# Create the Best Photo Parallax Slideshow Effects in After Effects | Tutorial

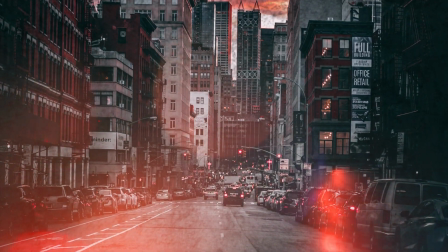0:00 Hey gang, here's a super fast introduction to how you can make a parallax effect in After Effects.
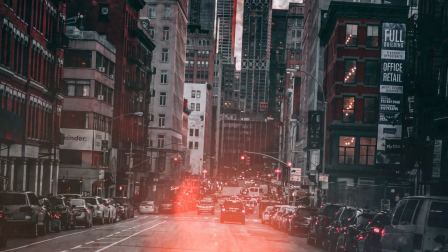0:05 These are great for making promotional footage or when you just want to show off your photos in a really cool way.
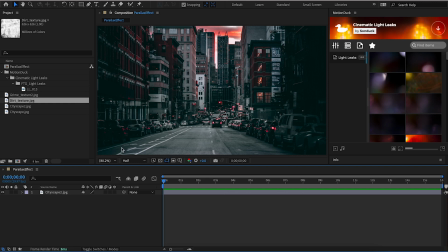0:10 You're going to want to start with getting your pictures in your work area properly situated. Then you're going to want to right click and go to New, Camera. Click OK and now the view in your project window should shift to viewing through the lens of our camera. Now, in order to properly record any footage with cameras in After Effects, most assets need to be converted to 3D objects.
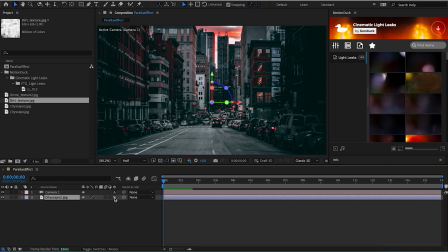0:28 To do that, go over here and click this button next to any assets you want to convert. If you don't see it, just go down here and hit this button that says Toggle Switches and it'll pop up. So now that our camera is viewing a 3D version of our image, let's go into our camera's transform controls here and look at what we want to mess with.
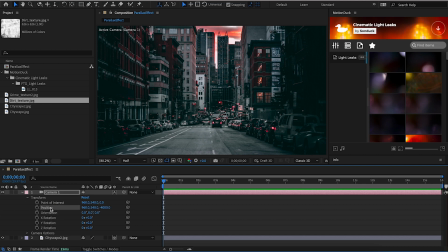0:45 For something simple like what we're doing, I think we're just going to adjust the position and the Z rotation. So let's make a keyframe at the beginning of our timeline for position and Z rotation. Now move to the end and let's set Z rotation to -5 and the Z axis for our position from -400 to -2100.
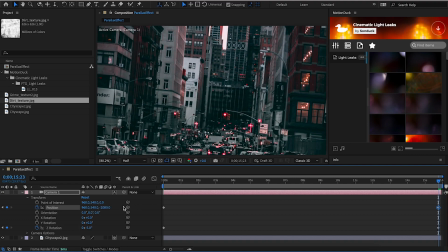1:02 That's just what my dimensions are.
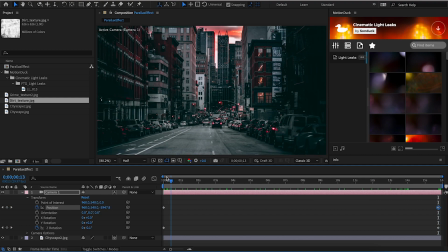1:04 Yours may be different, but all I'm really doing is making the camera zoom in and twist to give us a little bit of a Dutch angle. That's looking pretty good, so let's keep it going by adding some texture.
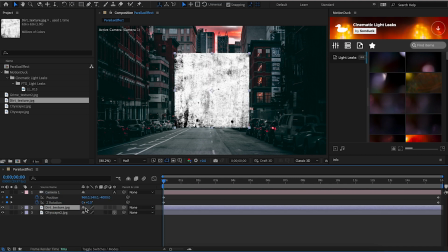1:12 I've got my dirt texture JPEG right here and I'm just gonna drop that in. Now when you start working with multiple assets in 3D, it helps to have multiple points of view.
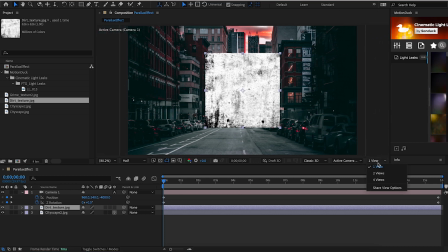1:20 So to do that, go over here on your preview window and change it from one view to two. Mine defaulted to top, which is great.
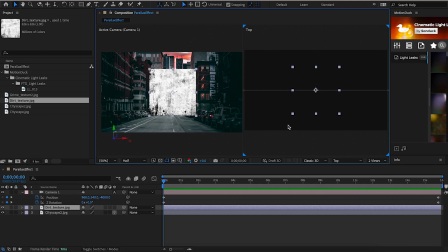1:27 By selecting it in this window, it gives you a bird's eye view of how your layers are arranged. Now I'm gonna set the dirt texture's blending mode to multiply and scale it appropriately so its edges aren't visible from the front.
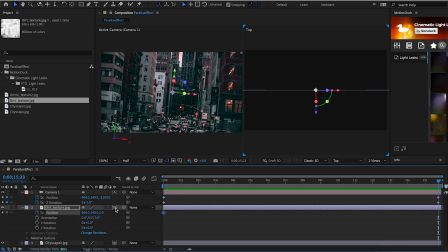1:37 I'm also gonna set its opacity to 40, just so it isn't too distracting. Now I'm gonna make some position keyframes on it so it'll slowly zoom in as the camera moves closer. That's really gonna enhance the depth of this piece. Let's go ahead and do the same thing with this grime texture I have.
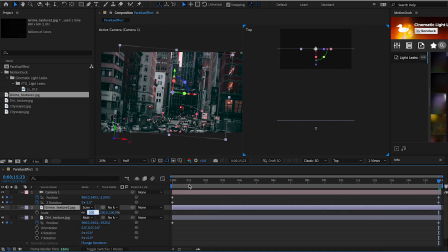1:52 Same deal, make it a 3D layer and this time I'll set its blending mode to screen. Scale it appropriately and set its opacity to about 60%. I'm dragging it out on the position again, but I don't want it to come as close to the camera, so I'm gonna have it stop right here at the same time as everything else.
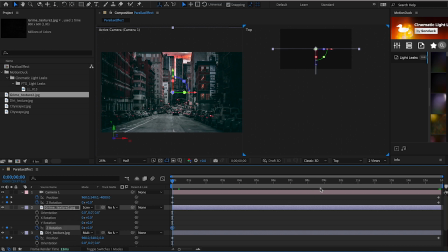2:07 And just for fun, let's also have this one rotate a little. At the same points where the positions move, I'm throwing in some Z rotation keyframes, and by the end, I'm gonna have this one rotate 120 degrees.
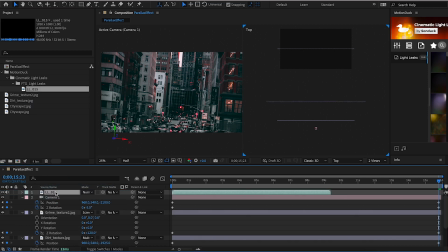2:18 That's looking great! Let's wrap up by adding a light leak. I got this from our cinematic light leak pack that you can find over on our website. They look so freaking cool, and once you have them, you can just drag and drop them right onto any project.
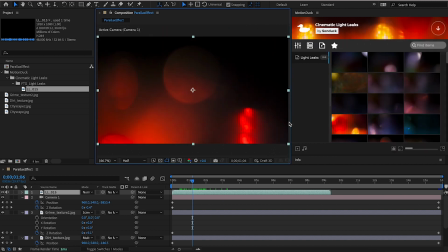2:30 So I'm gonna do just that, and for a light effect like this, you don't have to worry about making it 3D.
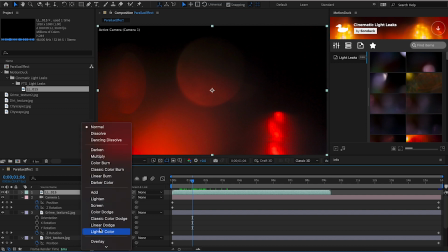2:34 I'm setting the blending mode to screen so you can see everything, and then I'm gonna click right on it and go to Time, Enable Time Remapping.
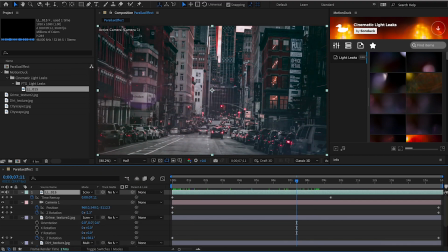2:41 Now I'm gonna wrap up by stretching it out on the timeline and then moving this keyframe to line up with the ones from the other layers.
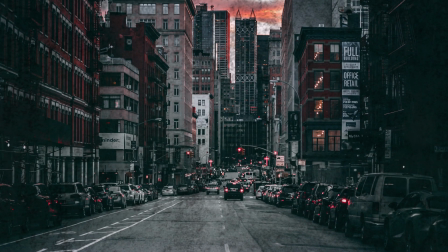2:47 And we're all done! I'm loving how this came out, but what if we wanted to push it even further?
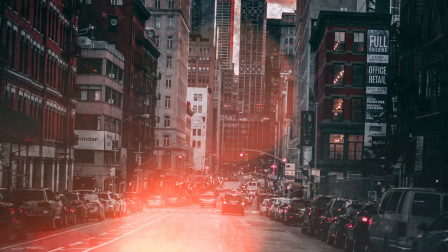2:52 Well, Josh has an absolutely fantastic tutorial on the same subject over on the Sonduck Film channel,
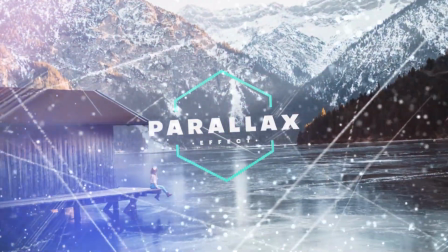2:57 where he goes into even more depth about what you can do with a parallax effect, including how to transition from one photo to another.
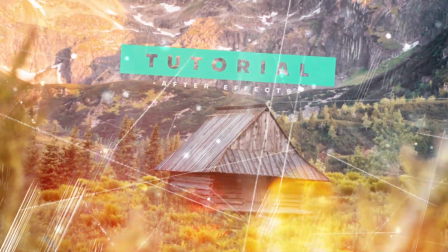3:03 Seriously, go check it out, you won't regret it.
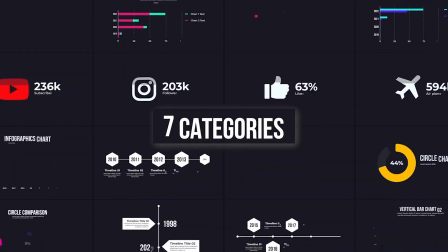3:06 If you're looking to save time and produce awesome work right here in After Effects and Premiere Pro, check out our links below to get access to our Motion Duck extension,
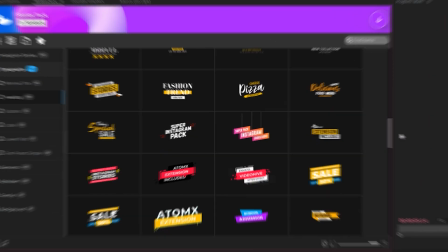3:13 which contains thousands of editable templates that are easy to update and ready to go for any commercial,
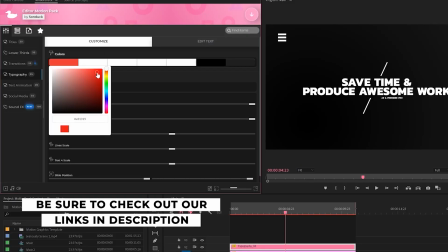3:19 client, and personal project.